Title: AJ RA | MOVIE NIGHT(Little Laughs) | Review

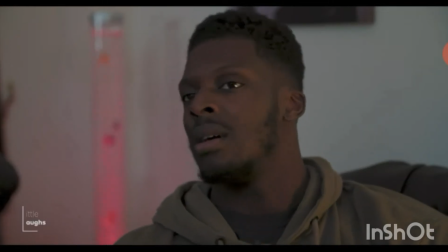Okay, shout out to Quazon Matthews, The Cool Word Order,
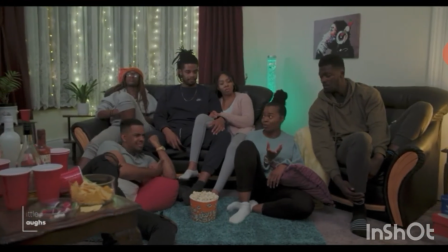and we have the first installment of the Little Laughs short film series known as Movie Nights, UK based film.
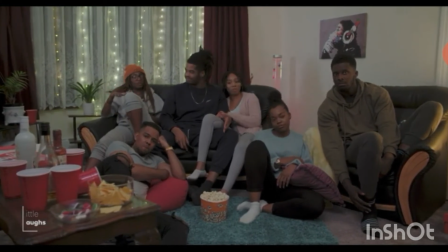So as you can see here,
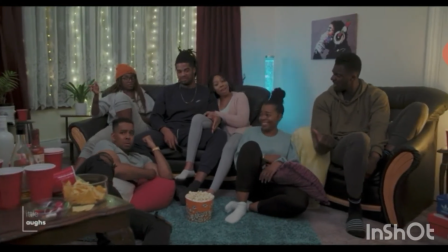this is basically a play on what could happen or what generally happens when a group of people get together and they can't
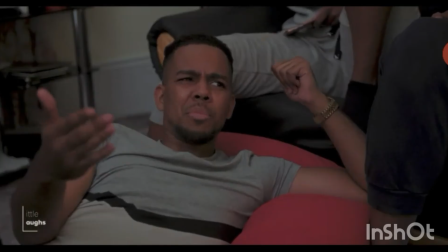decide on a film to watch for Movie Night. the different characters
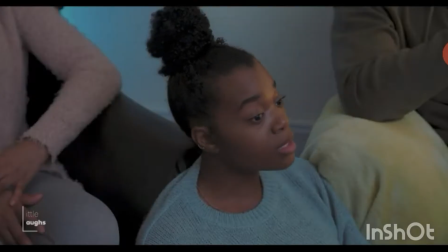involved as you can see are all highlighted here the beautiful camera work and
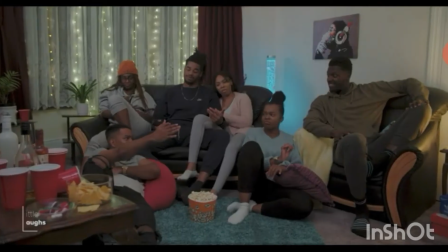the different cut scenes and aspects and the cutaways just make you feel like you're in the room with them if you look at the set and the designs the
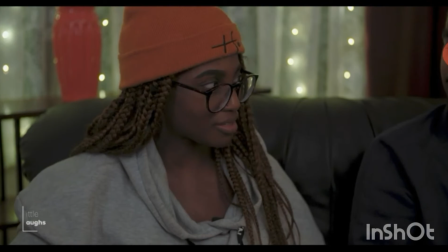popcorn the nachos on the side the sofa everything is well placed
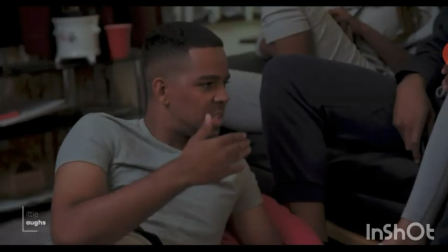everybody's wearing very cozy comfy clothes things that you would wear if you
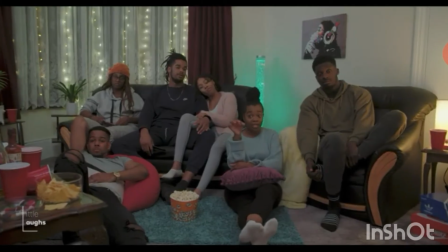are at a sleepover or a gathering at somebody's house you got dim light
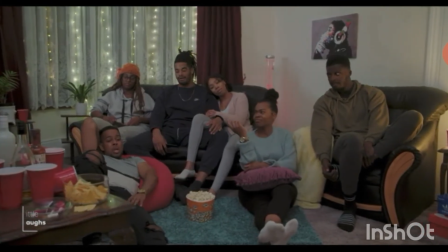so therefore it kind of brings you in sets the mood makes you relax you got the red cops
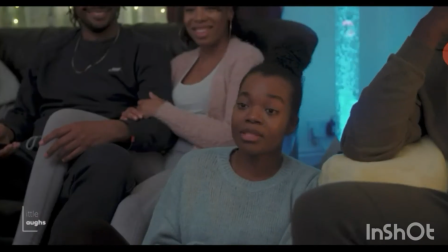on the side obviously it's more of a mature setting more mature adult setting
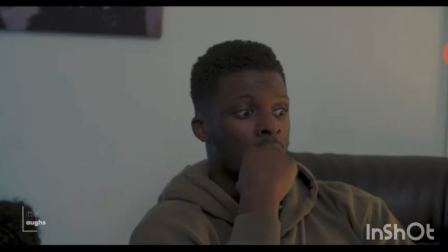um everyone here has a certain taste of
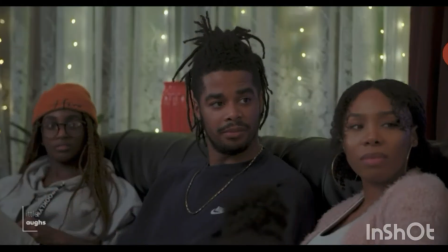films films that they all or genres in general that they like to watch
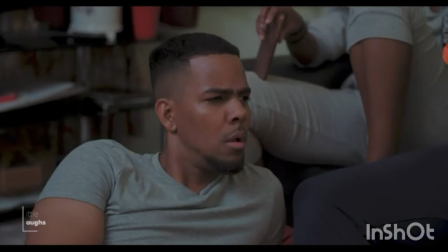some people don't watch stand-up so as you can see in this scene right here
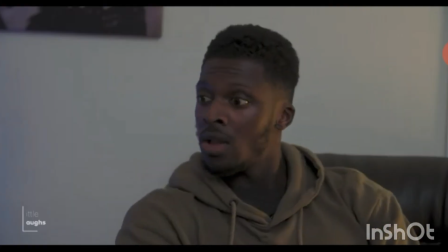they're all kind of just getting on him because he just doesn't watch stand-up
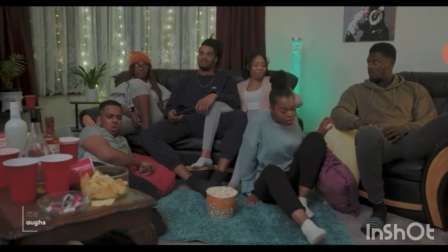films um i think it's ingenious to play on the
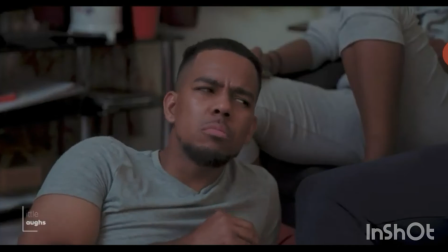different likes and not and things that other people don't like
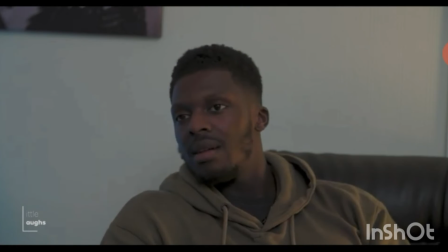and set that up as something to actually make a film on um or a short
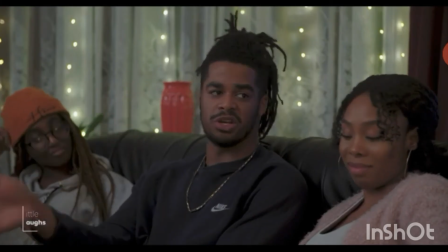film on um i believe if this was longer they could have definitely played with
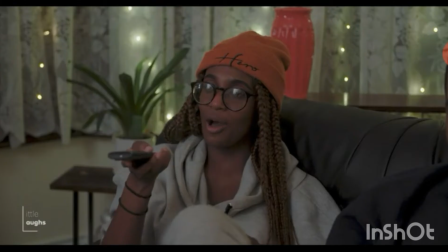this more and had more of a setup the way people met things
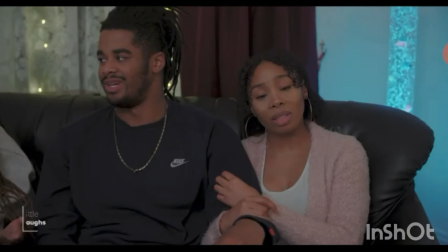like that so to just have this discussion right here on what to
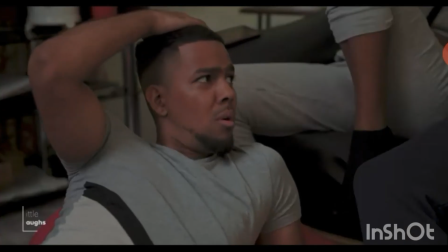watch on why they don't like certain genres or certain films and
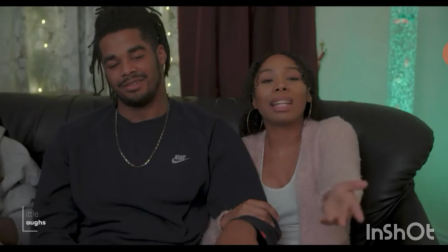you just got one of them here that was just saying no to everything i've watched that i've watched that so as you can see here they're just kind of
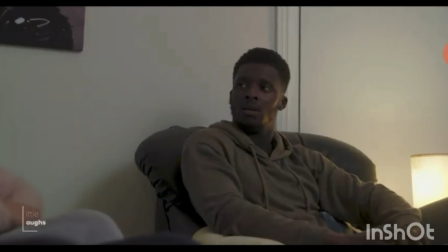you know trying to decide what is the best thing to watch at this moment in time when they definitely could have watched a few films but most of the
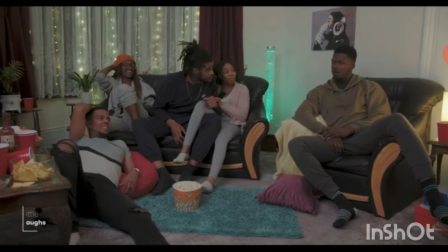time has been taken up by the decision um the different feelings here they there's certain gems in there i don't want to watch a
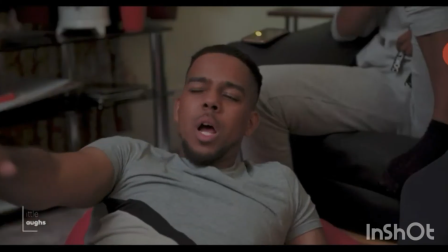roadman film because i see roadman in real life things like that whoever i gotta say whoever ripped the script i believe that's the matthews family uh
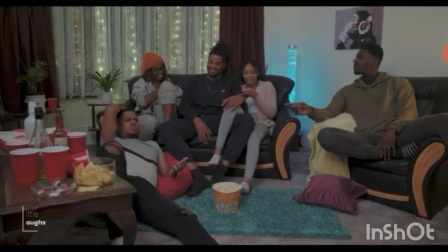you gotta commend them for that because they did a good job of making it believable you know it's not corny it's not nothing like that it's something
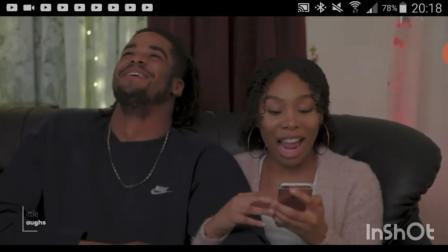that most people definitely say and react to so i gotta give a shout out on that front as well
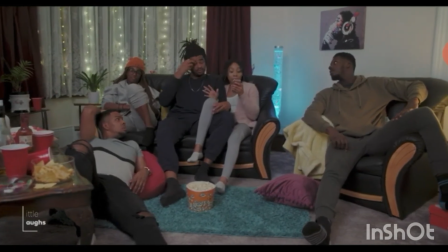um also i just want to say the timing everybody did a great job in terms of their movement
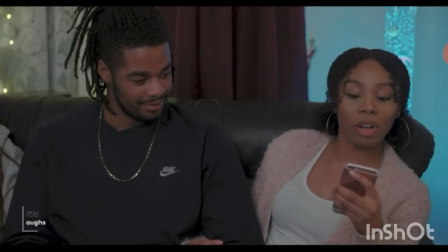their facial expressions their body language and things like that and the camera work complemented that
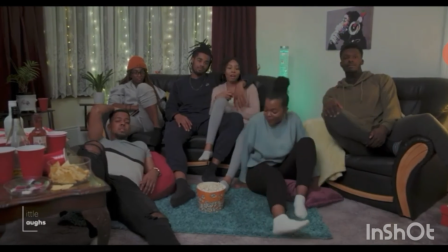and as you can see the different cuts and the way people come in and out of scenes like this one right here uh it's beautiful
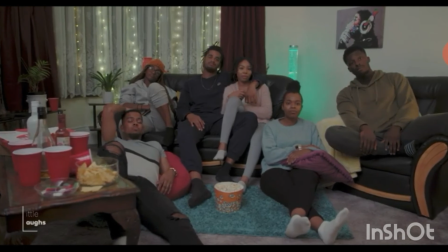so as you can see based on the way everything comes together and how it was edited
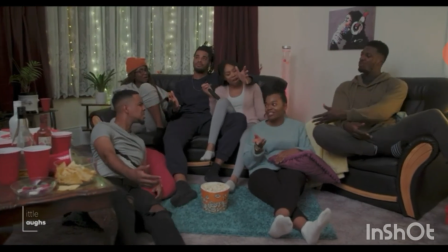and put together just the seamless cuts it's great and right at
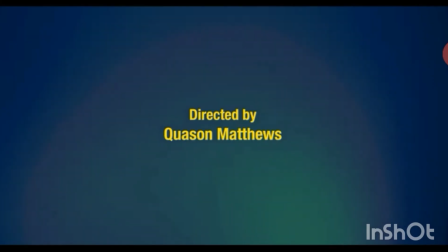the end as you can see they're all mad because she's been saying the whole time i've seen that movie they finally decided one and somebody's seen it so that's my review